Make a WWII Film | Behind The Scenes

This is how to make a World War 2 film with not a lot of money. Hold on.
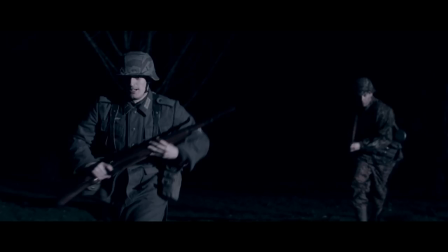(0:07)
One take one.
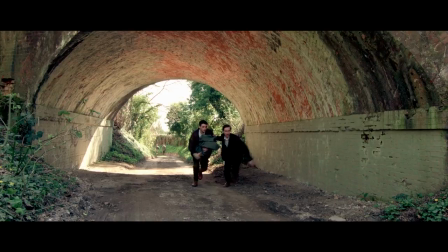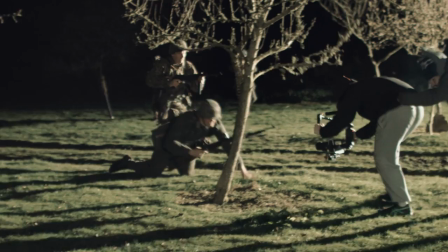(0:19)
I'm shit at writing scripts, so I wrote a script. Making World War 2 films is really difficult and this film was no exception.
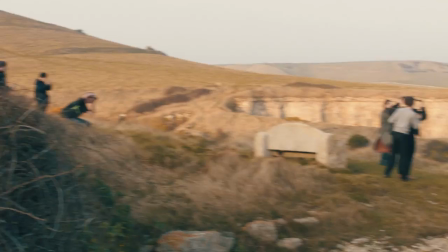(0:31)
This was a catastrophic mess, production was. I mean, just you look at any of the pictures of me filming this and I just, I look like death warmed up.
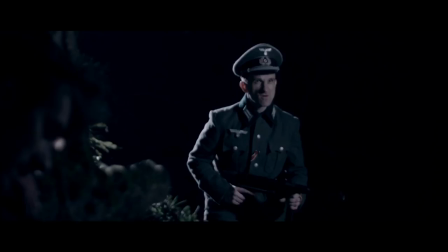(0:43)
I want to share my experience of making the film, hopefully give you some advice on where to get convincing props,
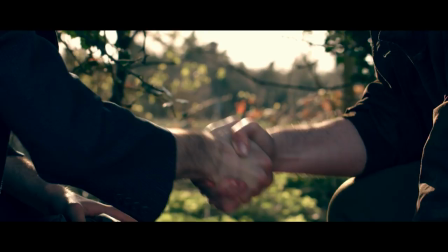(0:50)
costumes and weapons of the period. How to get together a great cast and find some really awesome locations that suit this World War II setting. So if you're going to make a film like this, it's good to have a real interest in the subject matter and the history.
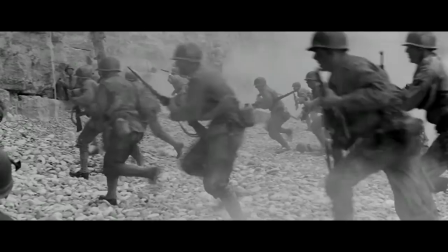(1:05)
I personally love old World War II films. That's what I grew up watching. I particularly like films from the 60s, 70s.
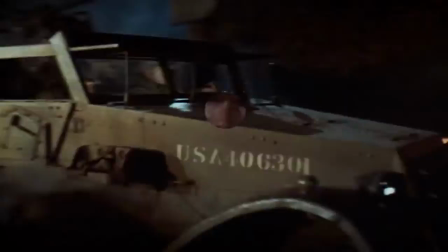(1:12)
Stuff like The Longest Day, Where Eagles Dare, Kelly's Heroes. I generally like the history from that period.
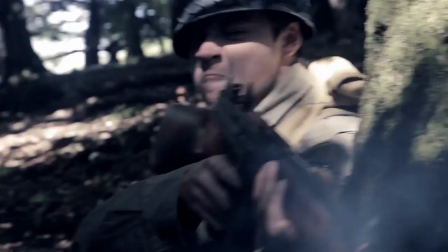(1:19)
I used to make World War II videos on this channel. But this is an entirely different project. This was something that I needed to take a little more seriously. It wasn't kind of like a run and gun YouTube shoot with absolutely no story. This radio station was actually banned in France under the German authorities and if you were caught listening to it you could be arrested and so on.
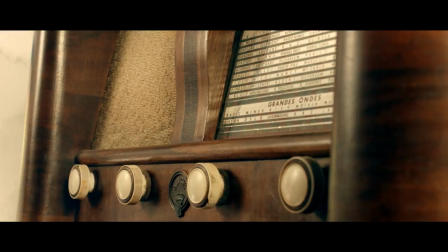(1:51)
It was something that was done in secret but it really brought families together, you know, they'd all sit around the radio. In one case this family are playing it really smart by going upstairs and listening to the radio under blankets to muffle the sound so you couldn't hear it outside and they'd have their kids out on the road playing they would kind of make up like a signal when the patrol was coming past or something and then they'd turn it down and so on and i thought that's really cool and wanted to figure out a way that i could maybe build in some conflict in there as well i think it could also be something that divides a family as well because by listening to that radio
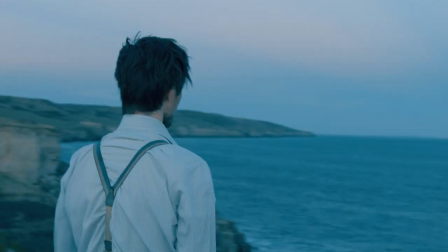(2:26)
you are endangering your family or you're placing your family under suspicion you know so i came up with this idea where there's a guy that's obsessed with the
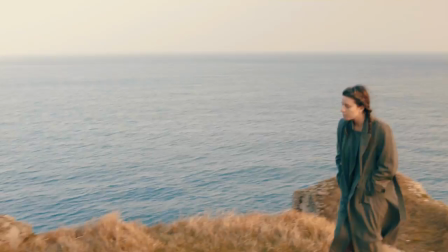(2:35)
radio and he's using that as a way of kind of fighting back against the german oppression but his sister is strongly opposed to that because she just wants them to to live out the war safely it centers around this radio and that kind of like little cottage environment.
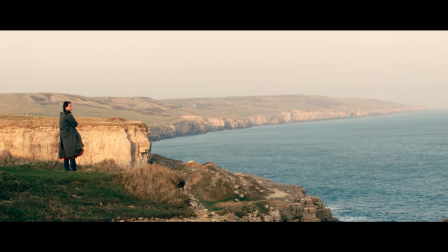(2:53)
But at the same time I wanted some scale to the project as well.
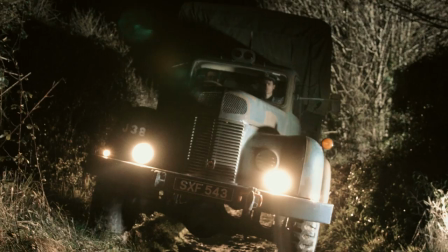(2:57)
I wanted that kind of classic war feel, kind of widescreen, lockdown, gunfights in the woods, convoys, that kind of stuff. I think that's something that is very difficult to do, create scope and scale. I was certainly pushed to my limits and very nearly failed.
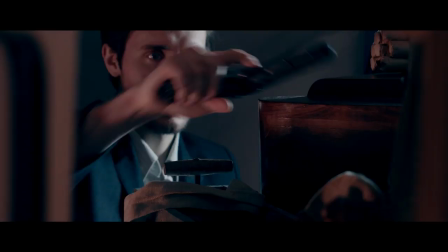(3:14)
The goal was to start with something simple and down to earth and then expand it out into a big sabotage operation.
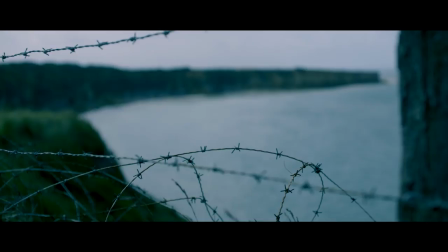(3:21)
What I also really wanted to do was establish a tone pretty quickly.
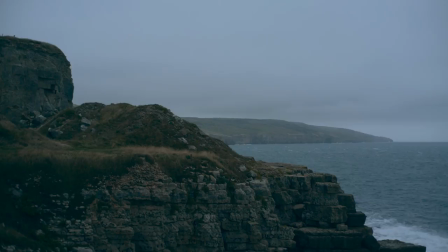(3:26)
I wanted to open on kind of the gray dark coastline and I wanted to see the German defences.
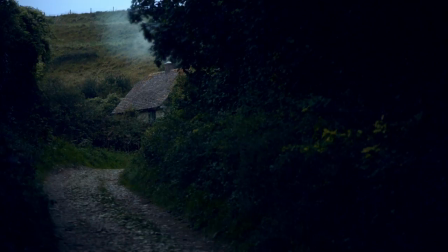(3:32)
Just kind of establish a sense of place. As long as I created a believable world from the very start then I would be happy you know.